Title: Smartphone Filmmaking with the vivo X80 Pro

So a location like this is actually really good for video shooting, whether you're using a phone or any other kind of camera, because there's a lot of distance between the subject and the background.
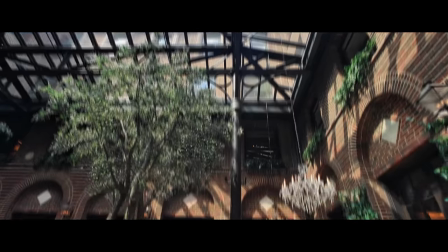[5:08]
So when you have that distance, then you have more space to play with in your shot. Whereas if you didn't have that distance, like this shot here, much less cinematic, right? Because there's nothing behind me. It's just like that floor right there and this couch. If you're in a good location like this, don't waste it by putting something like that, like this, behind what you're filming.
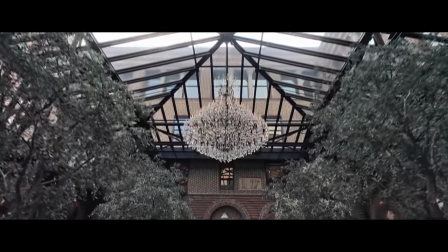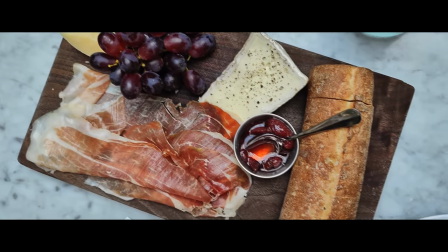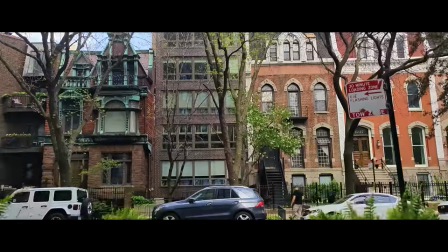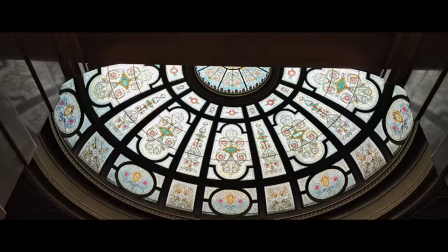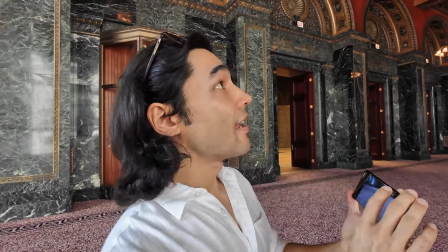[5:55]
We're at the Chicago Cultural Center, and I want to get a shot of this really tall ceiling above us.
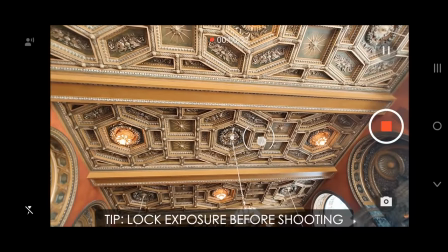[6:02]
So I'm going to lock my exposure on the ceiling, drop it down a little bit.
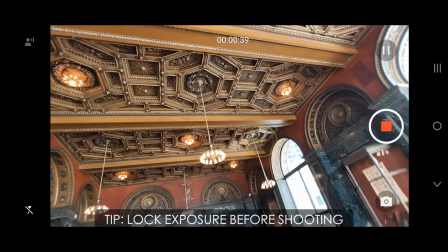[6:08]
This is my 0.6 lens, I'm using my wide lens. And then I'm going to film myself, selfie style.
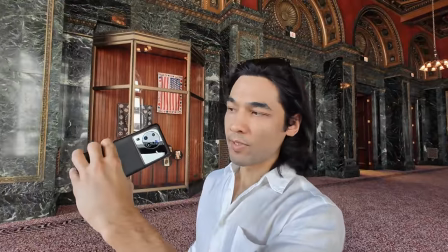[6:15]
So I'm shooting blind. I won't really be able to see what I'm shooting. Okay, let's walk and shoot.
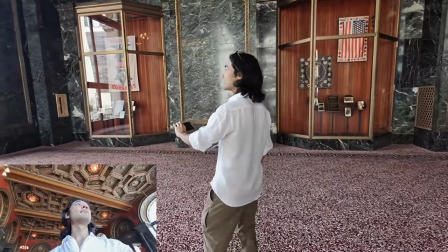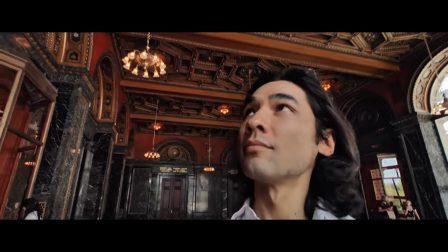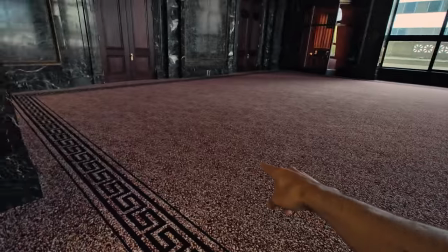[6:33]
You stand here.
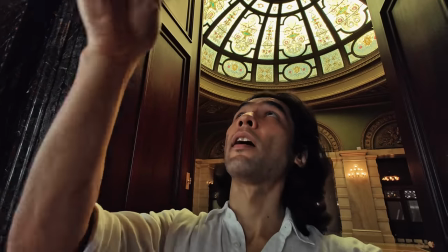[6:36]
So you're gonna center yourself to the doorway and you're gonna look up at the ceiling as you walk through.
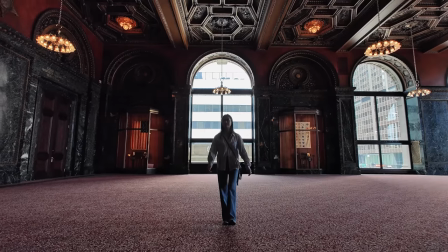[6:45]
Go.
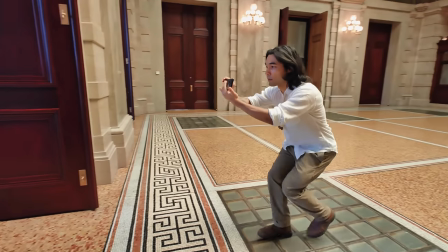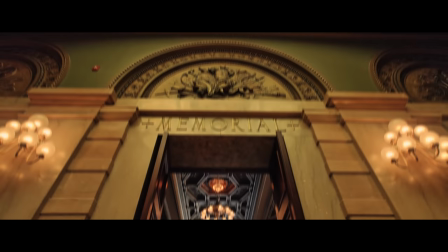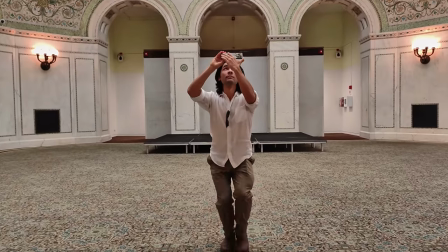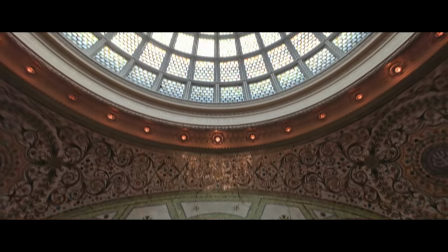One thing I mention a lot when I teach camera moves is having a defined beginning and ending framing for your shot. So you can think of it kind of like two photographs that are connected by a move.
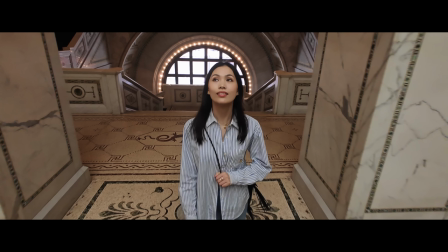[7:19]
So the first photograph, in this case, would be the shot looking down on Kobe as she looks up.
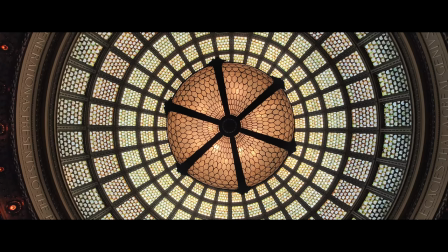[7:23]
And then the second well-composed image is the shot of the ceiling.
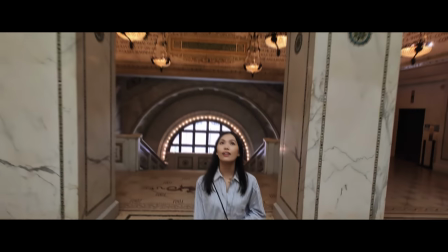[7:28]
Then the camera move that I do just connects those two images through movement.
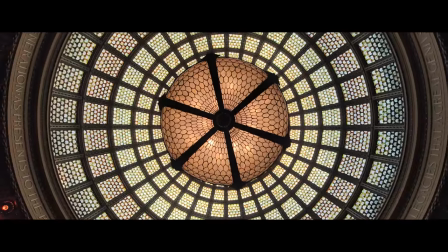[7:34]
So that's one way that you can make your camera moves look a little bit more professional, a little bit less random. You just plan out a beginning frame and an ending frame, and you figure out how to get from the beginning to the ending smoothly.
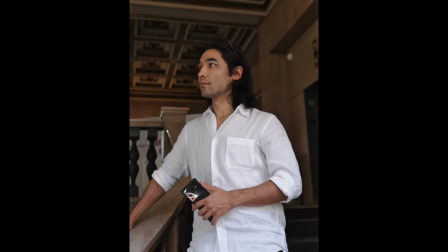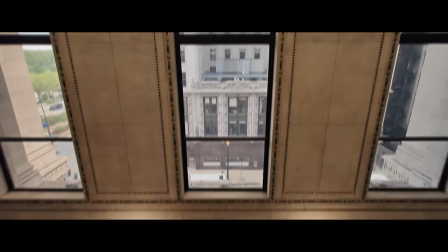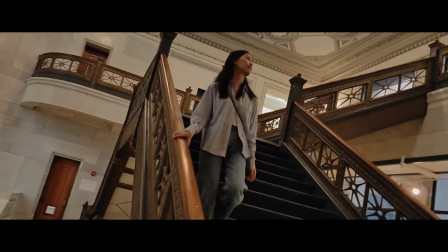[7:56]
Kobe's gonna walk down the staircase, and I'm going to use the 1X lens and that gimbal stabilization,
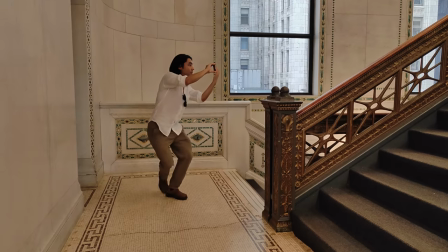[8:03]
and I will walk across Kobe's path.
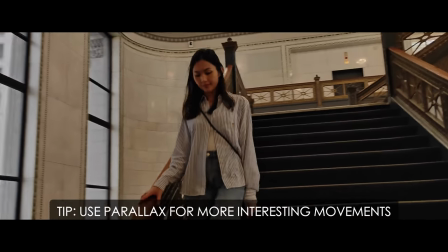[8:06]
So this kind of camera movement creates a lot of parallax, and parallax is when the foreground and the background move at different rates or different directions. That's parallax. So the more parallax you have in your shot, the more complex the movement appears, and it just makes it more interesting.
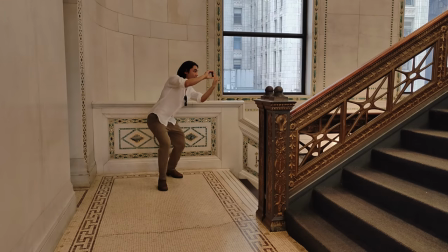[8:21]
2, 1, go.
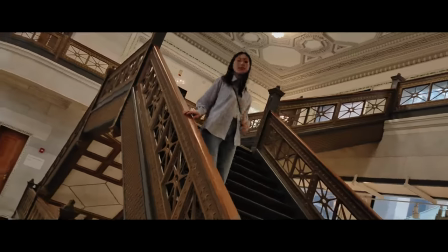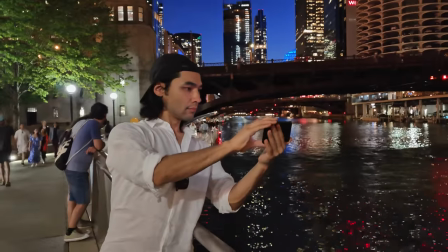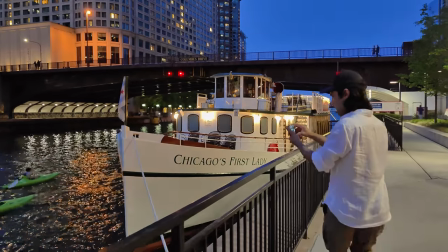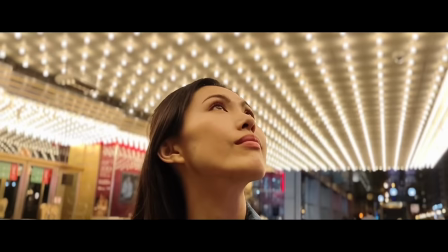All right, I hope you enjoyed watching that footage from the X80. Now I'll just review a little bit what we've seen here.
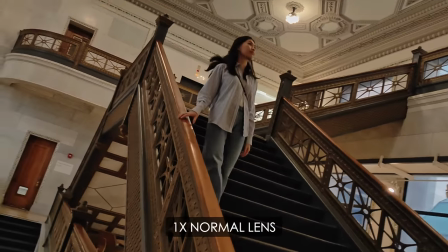[8:57]
We saw the 0.6x wide lens, the 1x normal lens, and the 2x telephoto lens.
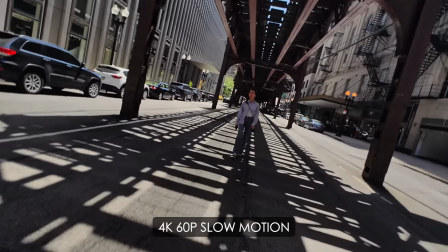[9:04]
Most of the footage you saw was shot in 4K 30, but this phone also does 4K 60 slow motion.